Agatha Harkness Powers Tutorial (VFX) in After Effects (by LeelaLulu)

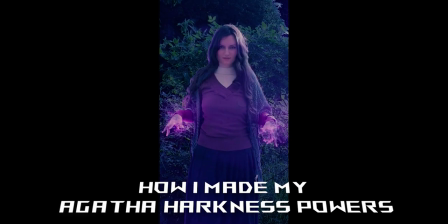(0:00)
How I made my Agatha Harkness powers.
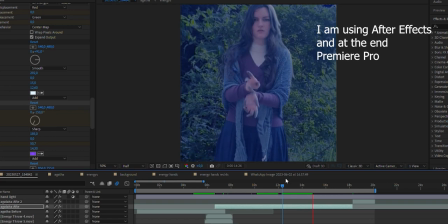(0:04)
First you have to import your raw footage and this is the smoke effect we're going to use.
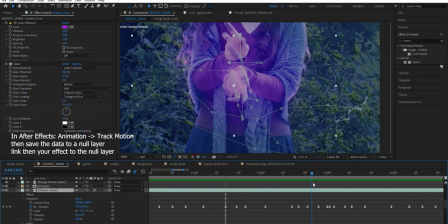(0:09)
Here you can see that I tracked my hands. You can do it automatically in a program or you do it manually.
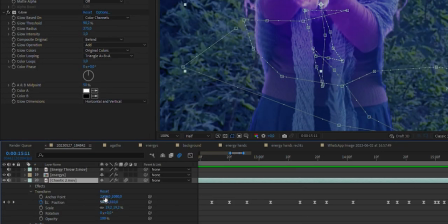(0:17)
These are the keyframes from the animation and you can see I had to adjust them still manually.
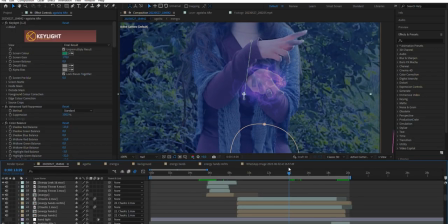(0:23)
It's best that you track it loosely because smoke doesn't follow a
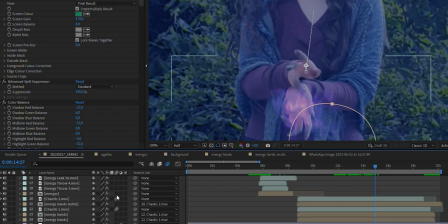(0:28)
path In after effects you can also activate the motion blur so it looks more realistic.
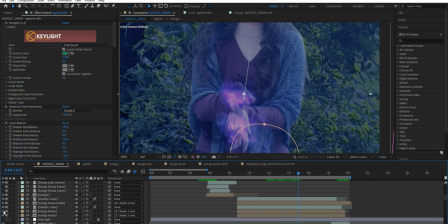(0:34)
I layer the effect with different colors like purple and black. To achieve the black smoke you have to pre-compose it,
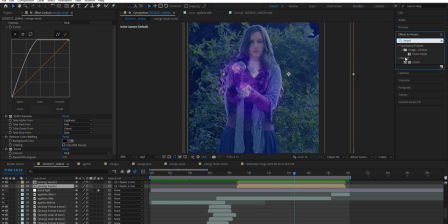(0:41)
then use the effect unmold so you get rid of the black background and then invert it so your white smoke will become black. Then you can also use the curves effect to increase the contrast. Also important is the light for the hands
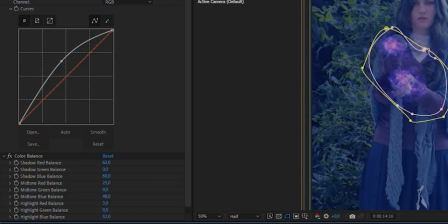(1:00)
We're going to use the curves effect to brighten up the area and then colorize it and
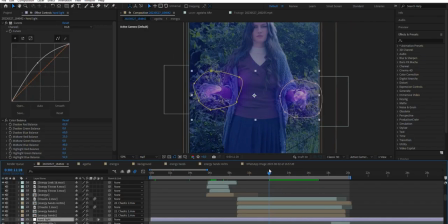(1:06)
Then mask it around the hands and track it to their movement
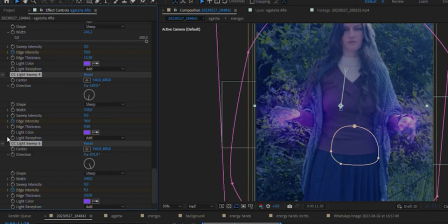(1:10)
Another cool effect our light sweep brightens up and colorize the edges of your subject So it will
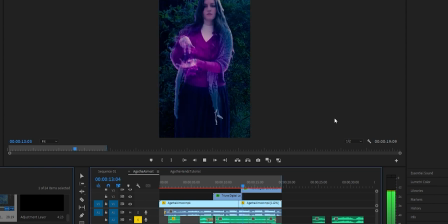(1:17)
look like you had real light the last but very important part is to use sound effects and to use a cinematic look
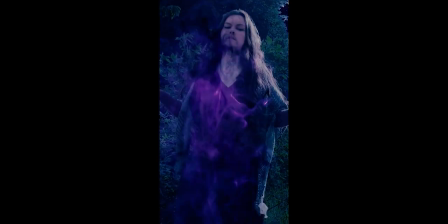(1:25)
And now you know